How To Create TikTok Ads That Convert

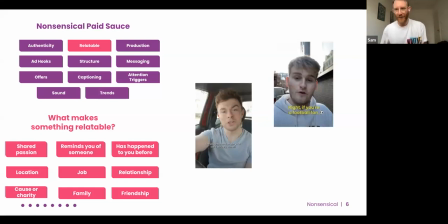that has an element of relatability and it might not be the obvious thing that you think but that you can get a hold of that type of stuff very much from talking to your customers
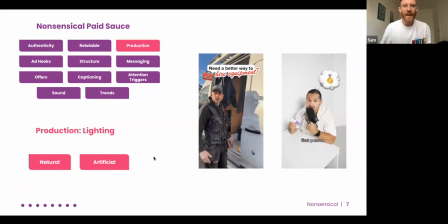and looking at the response you're getting generally and broadly and then production so there's a few different points i'm going to run through on production but you're not creating you're not really not creating tv ads so always remember that it needs to look lo-fi and like a tiktok
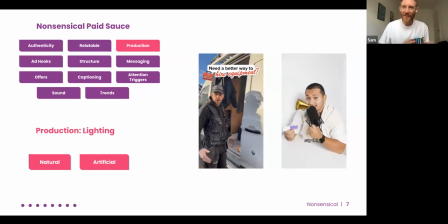but not really bad at the same time so there's a few things you can just remember when you're producing tiktok ads that will help make them pop a little bit more and grab that attention you need so one of the first things is lighting if you can film a natural lighting outside
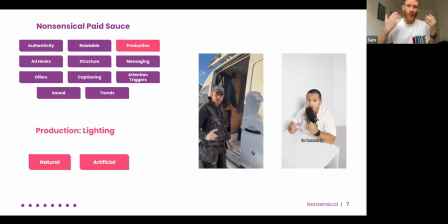or by a window they look way better than in artificial lighting if you try and film things with in a room with curtains with crap lighting outside it looks infinitely worse than bright big sunny days now that can't always happen particularly if you live in britain uh
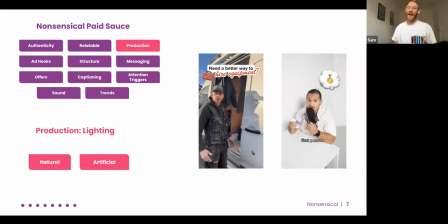where the weather's going to be all over the bloody place but you can also use artificial lighting to help that bit better things like a ring light or big big big lights in the room right there are ways of making things look more natural just be a bit careful about where you put light that you're not just getting really bad
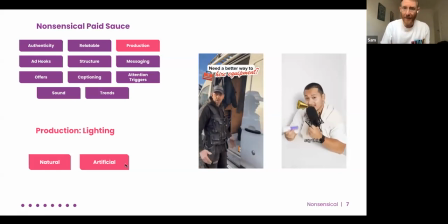shadows coming everywhere but yeah lighting one of the first things you can think about in production and then the environment anchoring
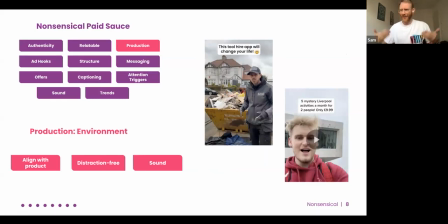your thing that you're selling to what you are seeing on the screen makes such a big difference for conversion so does it align with the product again trade plan hire i think it's a good example here from what we did we're selling
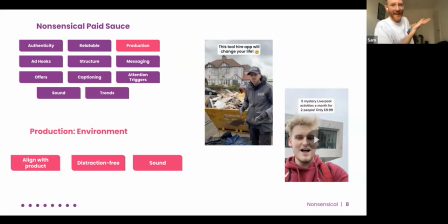tradies effectively here to hire stuff so we got them to film in front of a skip immediately anchors it to what you want to do that which is great for relatability and an example on the right hand side here this was a for a service in liverpool and it was all shot in liverpool again does it it feels obvious but it makes such a big big
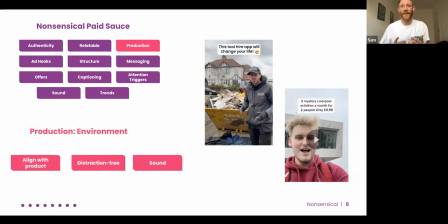difference because it immediately anchors it to an audience who finds it relatable and associate it to something which drives memorability things to just remember though make sure it's distraction free what you want in the environment shouldn't necessarily take over
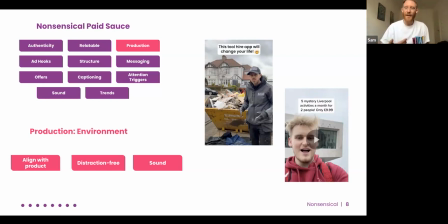the video so you can't hear what people are saying the sound is really really important make sure that if a train you're not catching like a train going by or a plane going by or cars in the background or kids shouting in the background just be really really conscious of that and i'll talk a little bit more about sound in a bit as well uh the framing as
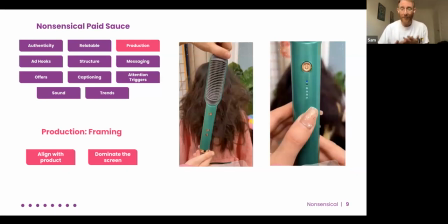well very very important with products that you're selling if you're selling proper products that you can buy making sure that really really just fills the screen dominate the screen with the product but also just remember you've got
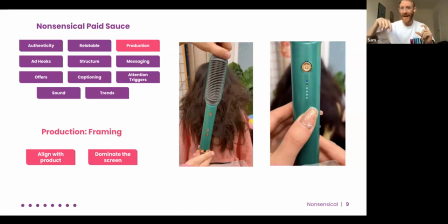break points where text is on the bottom and buttons are on the right hand side and you can't go too far up so the key things you want to show make sure it's very central to what you have that's
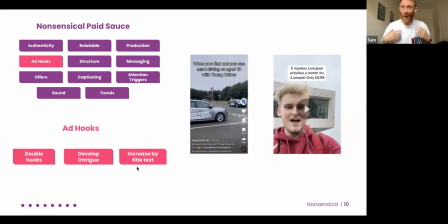on production i mean just make sure it looks good but not so good that doesn't look like a tick tock and then the other part is ad hooks right i mentioned before 1.5 seconds you have to make an impression on tick tock tick tock you are literally scrolling through like this and
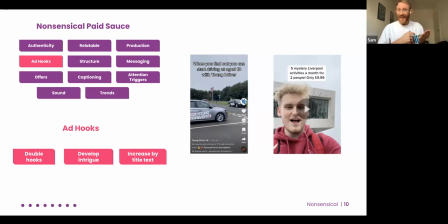you are interrupting a user's feed with their lovely organic stuff that they've got the cats the dogs they're looking at which if you've got that's what my feed looks like but you're interrupting it and you need to you've got 1.5 seconds before they're going to go nope and they're going to move
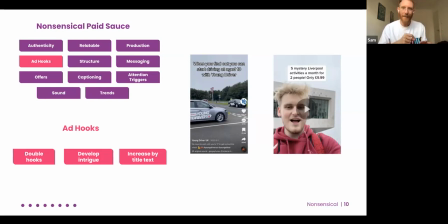on to the next one so you've got to have a really really powerful hook that gets somebody interested for more than a fragment of a second to keep on watching so what can you do with that can you develop some intrigue can you put an offer that's super powerful in front of people
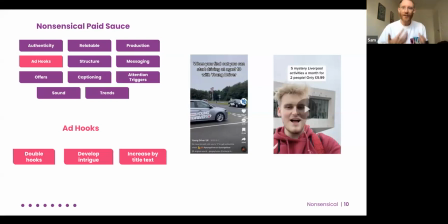could you use a double hook double hook is not used too much but actually it's just like you know if you watch this video if you're a football fan watch this video you won't believe what's going to happen if you watch past this part like there's other things you can do to just
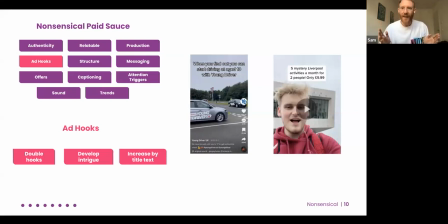keep that intrigue bouncing along now there are so many different types of hooks out there at the moment there is not the one size fits all hook there are tons of places out there you can ask chat gdp for about a gajillion hooks all over the place but here's some starters some examples
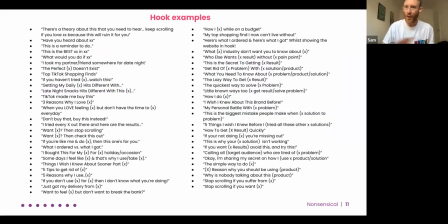we all share this after the fact so you can just have a look through i am not going to go through any of these because it will take me all day but many many different
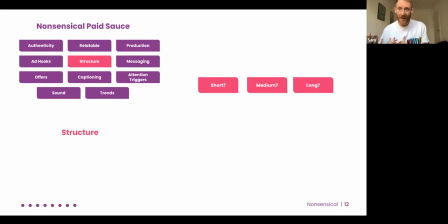things you can do on the hook site a structure though very much around building an ad around around what is actually going to get conversion you kind of got three choices is it a short ad is it a medium
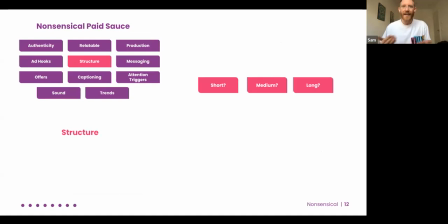ad is it a long ad now a short ad can convert just as well as a medium ad or a long ad a lot of this is going to be dictated by the strength of the content itself but there's no right or wrong answer to it it's really what you can do within the realms of your creativity
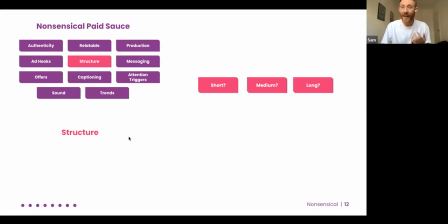and what your product sells so a short out of those example tick
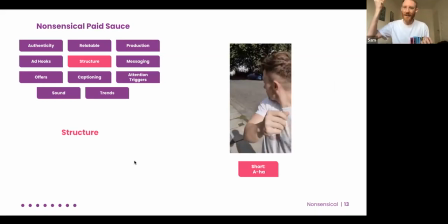tock a phrase for it called an aha moment where something happens in it that grabs your attention it's within five to ten seconds for this type of length but what could you present either as a transition or something that is just like a big reveal
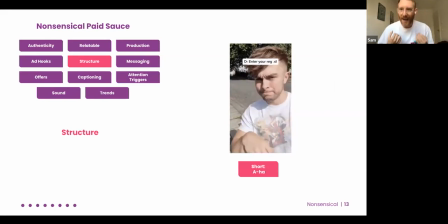that really really helps drive that memorability it's hard to do that and still sell until explain a complicated process or put a problem in front of people so it's not always right for every piece of creative or product but it's a good one to have in the mix the most popular one
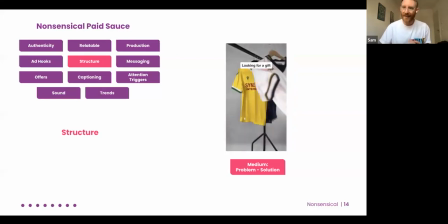at the moment is the medium problem solution and we are seeing generally big success on this one across most of our clients when
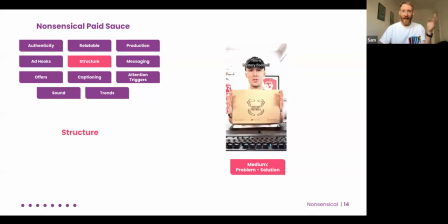it comes down to it so that is putting a problem up front initially as the hook and then showing your product as the solution to
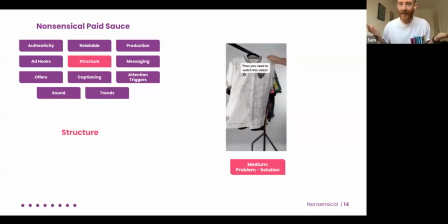this so for this the problem is looking for a gift who needs someone to there who someone who loves football this is a christmas ad then mystery football is your answer over here so you're using the the that problem someone might have that they can find relatable and then putting your brand
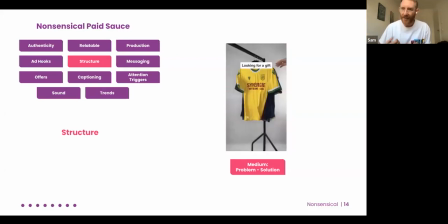in front of it afterwards you can do more talking after after this as well you can explain the process and do all of that type of stuff but you start with a problem and you give your brand as that solution um so you're not starting with here's my brand and here's why it's great starting with what consumer
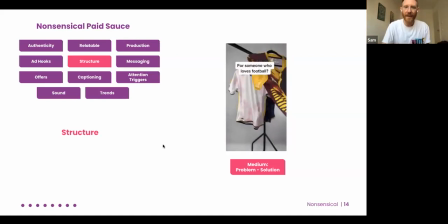has an issue with immediately and then the journey
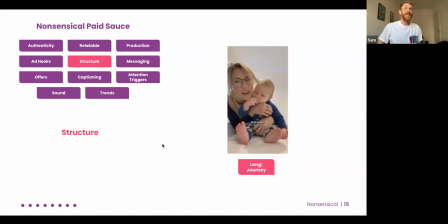journey's a hard one to get right for conversion this is a you know people don't tend to really want to watch really really long ads until hilton came along the blue of the out the water with a 10 minute ad but the long journey
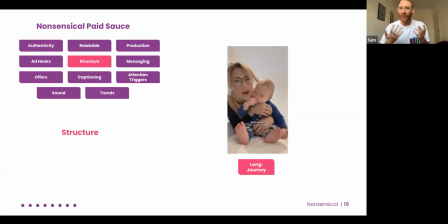and very much talking around a particular uh a particular issue you might have or talking about how you've used the service it's really really